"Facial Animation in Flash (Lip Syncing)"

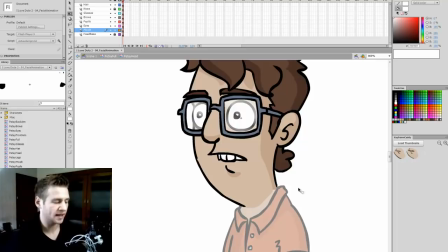8:20 And so I use this tool in animation all the time.
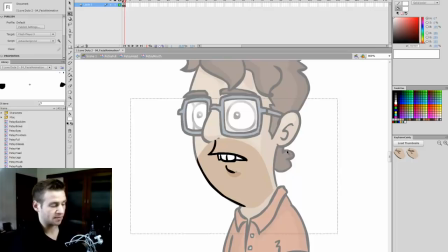8:24 This thing has saved me so much time and so much stress just by being able to completely streamline the process.
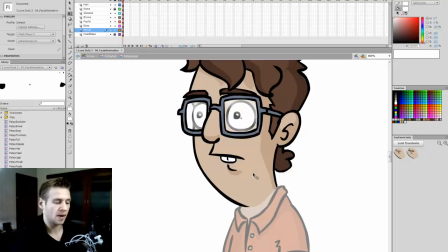8:31 So I highly recommend you get it. Otherwise, you'll have to do things a little bit more manually, which is still doable.
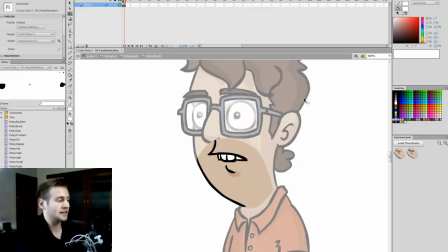8:39 But that aside, my next task is to go through and create the mouth shapes that I intend to use. And so I will outline just roughly now what they usually are for me, because I usually have
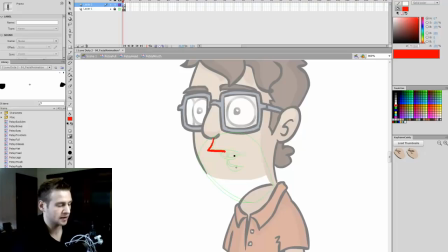8:56 a specific order of mouth shapes I work on. So the first one is closed. The next is slightly more open like that. The next is even more open with the teeth. These are both with teeth. The next is even more open with teeth.
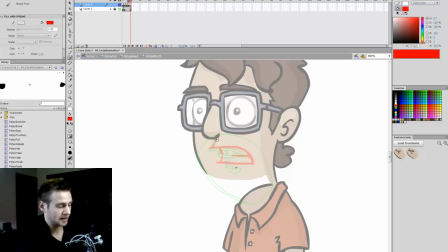9:20 Like this. Okay, and then I bring it down small again, where it's this time the mouth is open. More open, just showing the top teeth. More open.
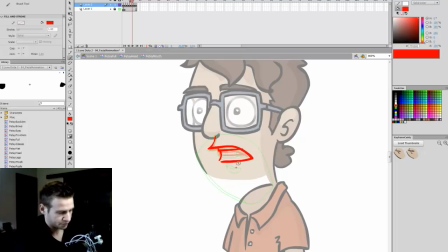9:38 Even more open. With each time I'm creating a new one, I'm hitting F7. And I've forgotten something, which I usually keep in mind, is that when you draw teeth, the top teeth never move. See, I haven't been true to that, have I?
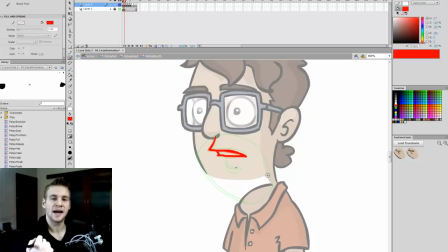9:58 The top teeth never move, because the only thing that moves when a mouth is talking is the bottom jaw. So the top lip can move, the bottom jaw can move, but the top teeth always are constant.
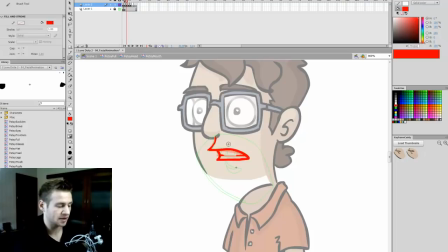10:14 And that's something to keep in mind, because otherwise your mouths can tend to look a little bit weird. So you want to make sure that the edge of the teeth is the same place, the line that divides the teeth is the same place, and that when you have open mouths or anything like that, that the top teeth are in the same place.
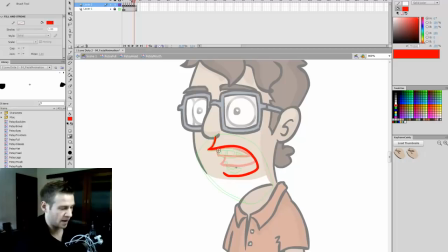10:35 Okay, so we have more open variations of the mouth with the jaw dropping. And then it's always good to have a few really extreme ones.
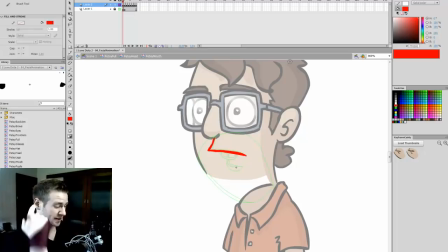10:48 You might not use them often, but it makes a difference when you're animating something a little more extreme to be able to use some extreme ones. So I'm going to throw in a few really extreme ones, because I know that in the course of this animation, this guy ends up yelling really loud or getting really worked up.
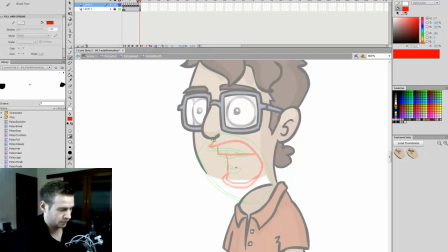11:08 Okay, so this is just my reference for now. Now let's have him start putting his mouth in more of an O shape.
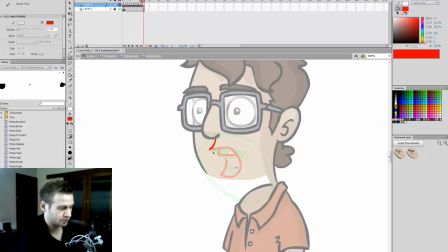11:25 Like this. I shouldn't spend too long on this because I'm going to do the refined version in a moment. Okay, and then finally we have the
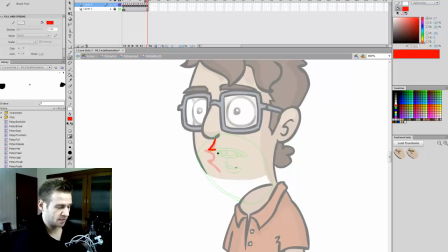11:42 two last ones that I use are the F shape, as in with the bottom lip being bitten, and then finally the L shape with the tongue being pushed against the top teeth.
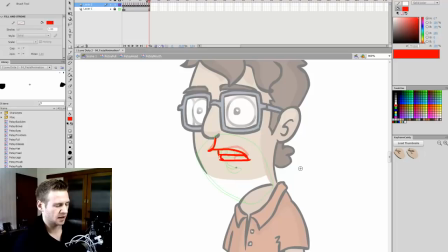12:01 So sometimes I like to do two variations of that shape, a smaller one like that, and then a more wide open one like that. Okay, so these are all of the mouth variations that I'm going to be using.
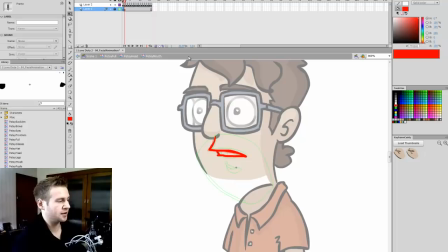12:20 So the next thing I'm going to be doing is going through and creating a refined version of each of those.